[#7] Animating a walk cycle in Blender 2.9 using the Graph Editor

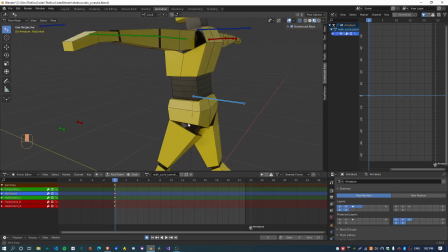There's a few other things to kind of fix up, or just to add some extra dynamics to the character, is the hips. Basically, when your foot or your leg comes forward, this hip will rotate forwards like this to allow that to happen, basically.
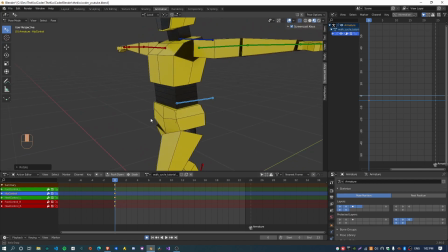So yeah, if we just kind of get all these like nuances in on this first frame,
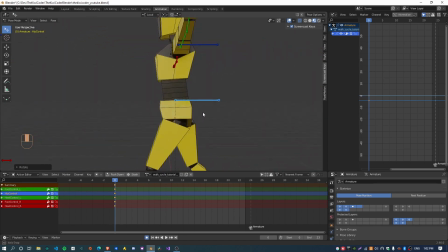then we can copy and paste them throughout the rest of the animation, which will save us some time.
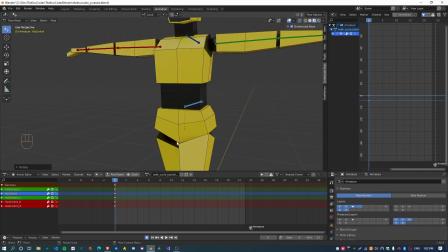So yeah, that's the first one. Just rotate the hips along the character's z-axis to bring it forward a little bit.
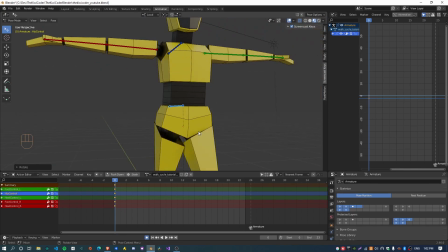It's up to you how dramatic you want that to be, depending on your character.
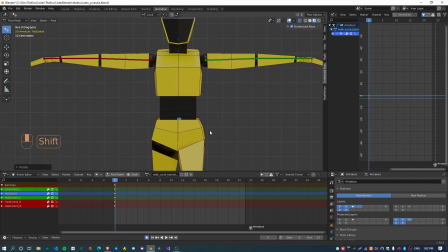The next one is actually what happens again is when
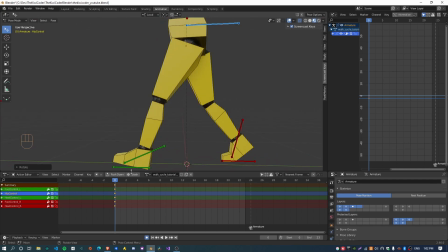you're about to put all of your weight onto this foot, this is going to be the supporting leg.
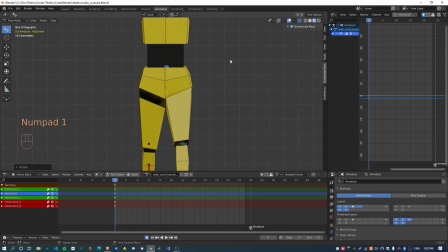Your hips actually they rotate like this.
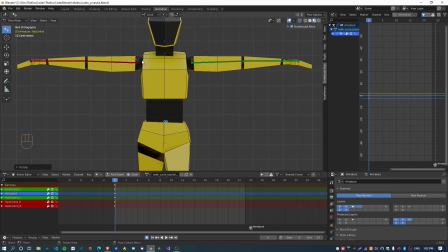And the reason for that is because your whole body is moving across this way to
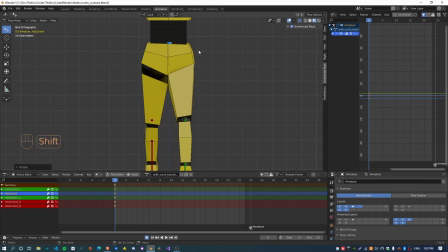make this leg the center of mass. So your hips basically need to move in that direction as well.
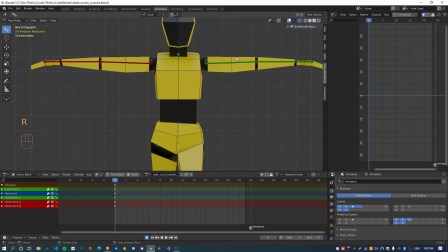And likewise, your shoulders also move across this way.
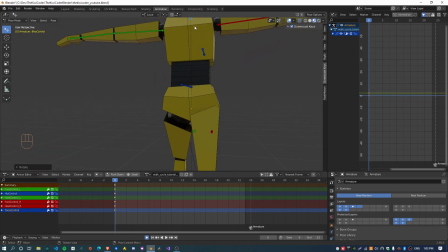And yeah, that just means your center of gravity should be more in line with this foot here.
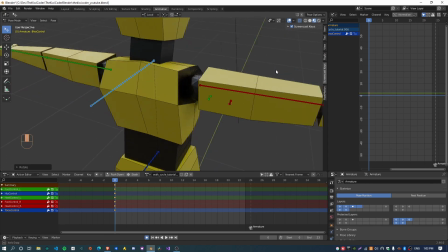The other thing is just when this foot comes forward,
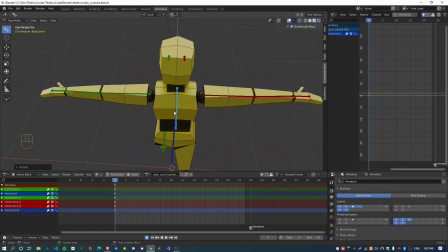your opposite shoulder will come forward, just to basically keep the center of mass balanced again.
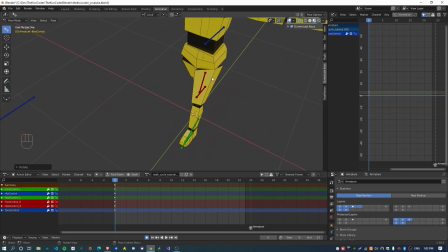So your left foot forward, when your left foot or left leg is forward,
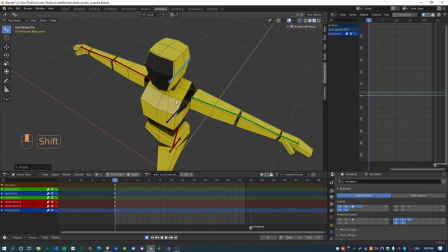then your right arm will come forward, and similarly your right shoulder will come forward.
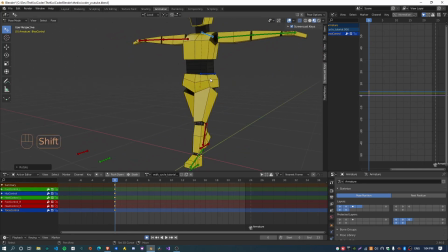So yeah, again, it's up to you like how much you want to rotate that, but yeah, I just do it like a tiny bit to start with. Sweet. So that's pretty much all of the kind of minor details for this first frame.
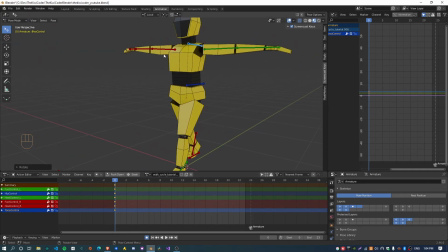I'll do the arms like completely separately just in a second pass. And now we want to basically copy all of these keyframes to the last and mirror them in the center. So Blender is a little bit weird again in this factor.
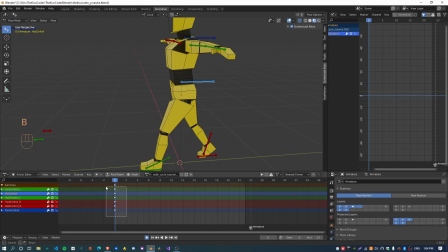Like if I have this bone selected, and even if I select all these keyframes and hit Control C, now when I move to the last frame and hit Control V, it only pastes this bone that I have selected in the viewport, which is really confusing.
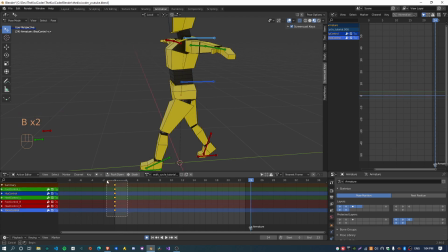Because I box selected them all, and it's kind of like, what else was I doing? I don't know. Yeah, you can tell that Blender's not my favorite program right now. But so what you need to do is basically box select all these keyframes, and now box select all of these,
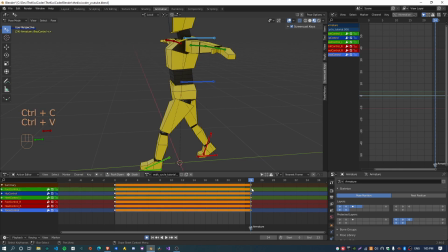hit Control Z, and now Control V, and it will paste all of them correctly. Cool, thank you, Blender. So Control Shift V will let you paste the opposite pose for the character in the middle there,
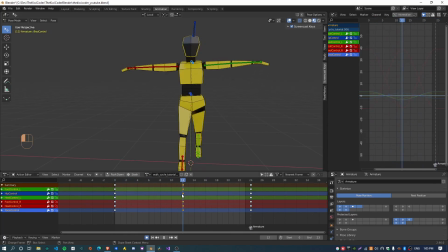and now we have basically kind of a mirrored point for the middle of our animation, and then it goes back to the start. Sweet. So that's the very high level blocking stage kind of done.
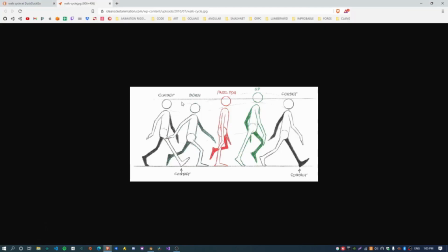Now the next part is really just filling in these intermediate poses here.
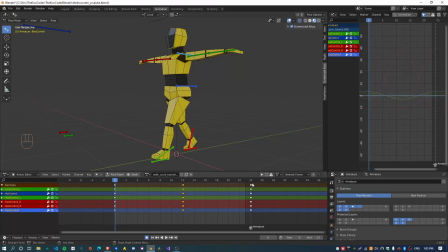So we'll move on to the down pose, and yeah, as I said, we're doing a 25 frame animation cycle with each pose 3 frames apart. So just move your cursor forward by 3 frames,
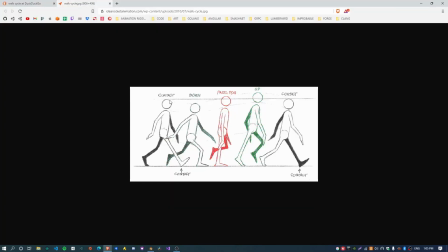and what the first thing to do is basically pull the character's hips down a little bit like this.
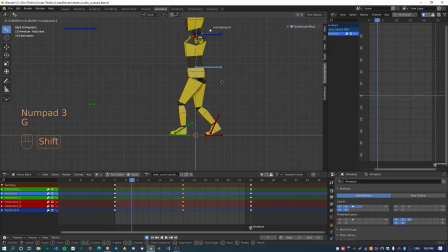So go to the side view, basically pull the hips down a little bit, and flatten the foot entirely here. And the next step is actually just adjusting this foot.
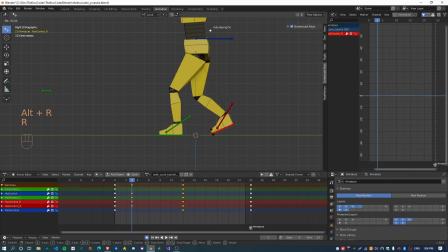So this foot should now kind of be off the ground and rotated a little bit like this, because it's basically pulling forward now.